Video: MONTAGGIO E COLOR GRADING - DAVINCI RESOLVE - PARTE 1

Buongiorno, finalmente un nuovo video, non vedevo l'ora. Oggi vedremo insieme come ho realizzato questo video.
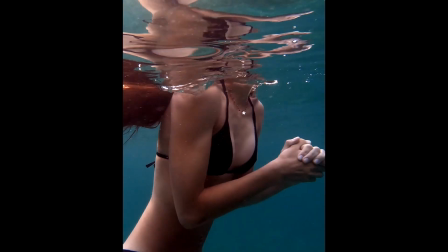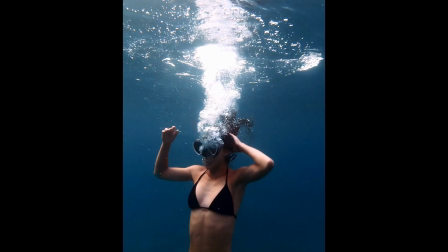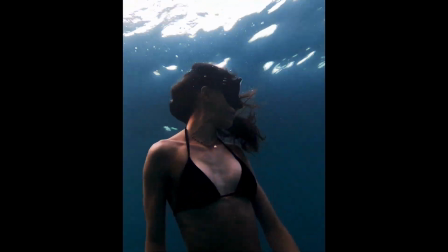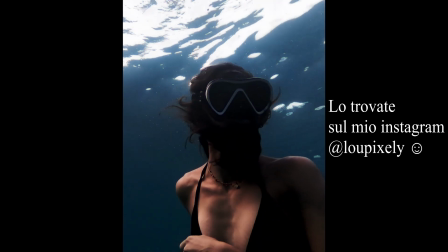Dalla scelta delle clip al montaggio alla colorazione, quindi proprio tutto, anche tutti gli strumenti che vi ho descritto nei primi video del canale. E questa è la prima parte, ce ne saranno altre che caricherò nei prossimi giorni, così sarà più facile da seguire. E mi raccomando, qualsiasi dubbio, domanda, consiglio, lasciatelo nei commenti che non vedo l'ora di leggerli.
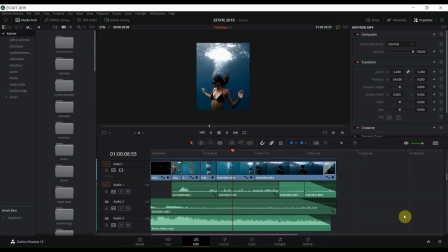(0:46)
Ci vediamo sul computer! Allora, io ho già aperto DaVinci Resolve sul progetto. Questo è il video che vi ho fatto vedere all'inizio.
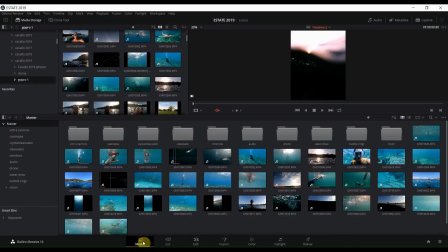(0:57)
E per prima cosa ho importato all'interno del progetto le clip dall'hard disk, e in particolare sono tutte clip che ho girato quest'estate con la GoPro. Quindi adesso voi vedete già la media pool piena di materiale
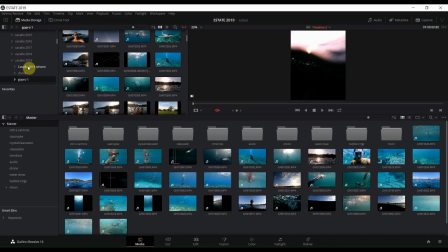(1:17)
che ho importato attraverso questo pannello che mi mostra tutte le risorse all'interno del mio computer. Questo è l'hard disk. E dopodiché ho navigato nelle varie cartelle
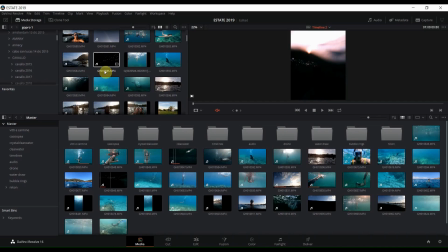(1:31)
e da quelle che mi interessavano ho preso tutto il materiale per il progetto e l'ho importato qui. Come vedete, ho creato diverse cartelle per i diversi tipi di contenuto e poi ne ho lasciati altri un po' sfusi. Devo ancora lavorare sull'organizzazione,
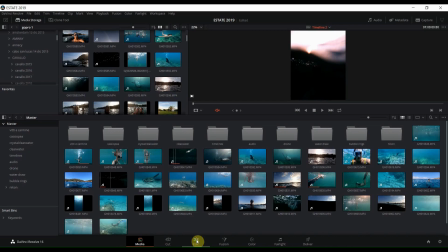(1:49)
ma a questo punto dalla media pool mi sono spostata sulla pagina del montaggio.
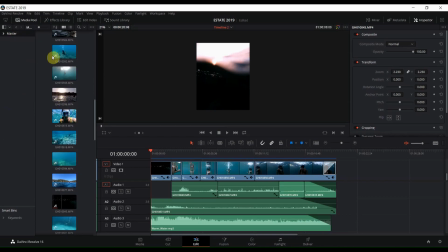(1:58)
E attraverso il pannello di lato a sinistra vedete che ci
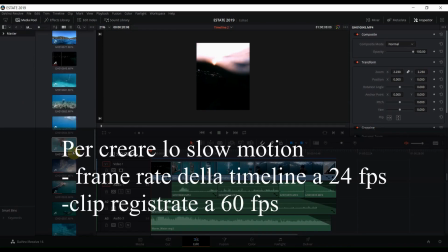(2:03)
sono tutte le clip che ho importato e che vi ho fatto vedere nella pagina media. Ho importato appunto quelle che mi interessavano sulla mia timeline. Per scegliere l'ordine in cui posizionare le clip all'interno della sequenza, ho deciso di cercare un movimento continuo tra di esse in modo da renderle fluide e renderle come una sorta di racconto. Allora, la prima clip è questa.
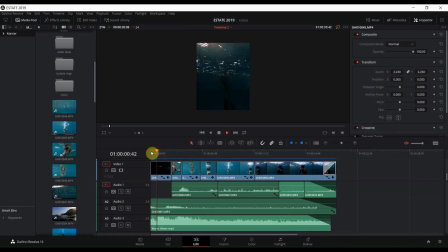Che ho scelto come prima perché è un po' introduttiva, nel senso che il soggetto è nascosto dall'acqua inizialmente e poi viene rivelato pian piano.
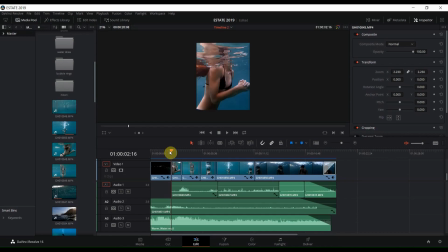(2:51)
Come seconda clip, invece, ho scelto quest'altra, perché riprendeva la posizione finale di quella precedente e perché è molto vicina al soggetto, quindi crea ancora quella sorta di mistero, diciamo. Nella clip originale, il soggetto, che tra l'altro è mia sorella gemella, avvicinava le mani. Invece, per legare questa clip alle successive, in particolare a quella seguente in cui si aiuta a scendere allontanando le mani e spostandole verso la superficie, ho invertito il video e ho fatto sì che il movimento fosse un allontanamento delle mani,
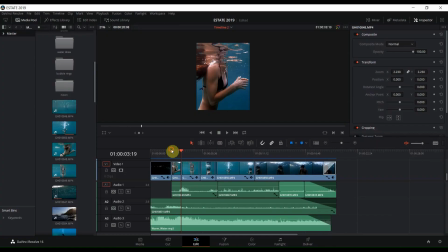(3:33)
come avete visto.
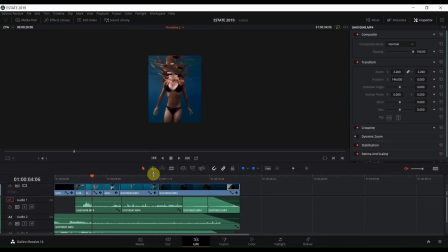(3:42)
Ora direi di chiudere un po' di pannelli in modo da ingrandire bene e vedere meglio il video. Poi ho scelto quest'altra clip. E ho sempre cercato una connessione con quella precedente e quella successiva. Come vedete, in questa mia sorella si sistema i capelli sotto l'acqua e studiando le diverse clip ne ho trovata una in cui faceva esattamente lo stesso movimento.
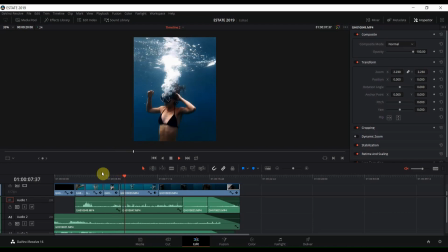(4:17)
Quindi ho cercato di collegarle in modo da far sembrare il più possibile che il movimento fosse lo stesso. E lo stesso fatto con queste ultime due clip, in cui ho cercato di legare il movimento di mia sorella che si volta sott'acqua. Prima di guardare tutte le clip, non sapevo di poter creare un movimento unico come questo, infatti ci ho messo un po' a decidere l'ordine e a cercare di far combaciare il più possibile i diversi movimenti.
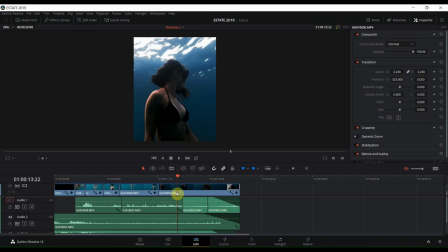(5:00)
Dopo averle posizionate e tagliate e ordinate in sequenza, ho zoomato tutte le clip che in realtà erano state girate con la GoPro orizzontalmente.
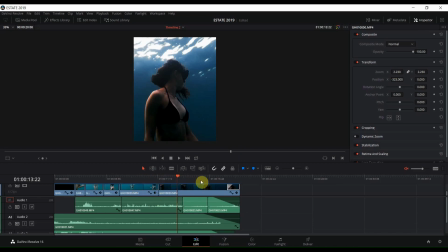(5:13)
Quindi ho dovuto zoomarle tutte in modo da far sì che nell'aspect ratio che ho impostato per questo progetto riempissero tutto il frame, tutta la dimensione del frame. E poi voglio parlarvi un po' anche dell'audio, degli effetti sonori e della musica. Allora, trovare la musica ci sto davvero tantissimo, però poi quando trovi quelle giuste è fantastico. Un'altra cosa su cui sto cercando di lavorare nei piccoli video che sto realizzando sono gli effetti sonori. In questo caso ero facilitata perché ho usato solo un effetto sonoro che è quello del mare e per farlo non ho dovuto cercare su internet, ma ho utilizzato gli audio delle clip originali, tagliando solo i punti più fastidiosi in cui ci sono quei rumori che si generano sott'acqua con la GoPro o credo con qualsiasi macchina fotografica o videocamera.
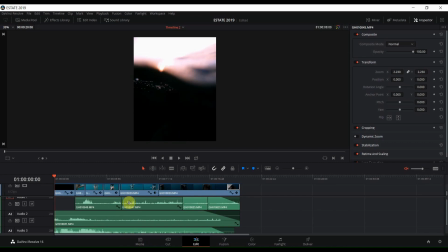(6:13)
Vedete che ho utilizzato due tracce per gli effetti sonori e poi ho utilizzato una terza traccia con la musica principale. Ho sfumato alla fine tutte le tracce audio,
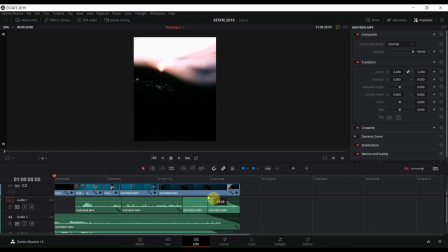(6:27)
utilizzando questa testina che si crea automaticamente su ogni clip audio e che permette appunto di sfumare l'audio. A questo punto direi che del montaggio abbiamo visto tutto. Come vi ho detto, è stato abbastanza semplice, non ho creato transizioni, solo alla fine, in chiusura del video,
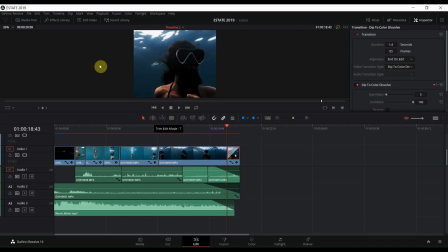(6:49)
ho aggiunto una dissolvenza verso il nero attraverso il pannello Effects Library,
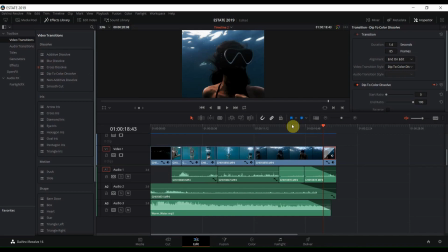(6:55)
Video Transitions e Deep to Color Dissolve, impostando come colore finale della transizione, che vedete qui, il nero. Adesso direi di spostarci sulla parte un po' più ostica, cioè la colorazione. Quindi ci spostiamo nella pagina Color.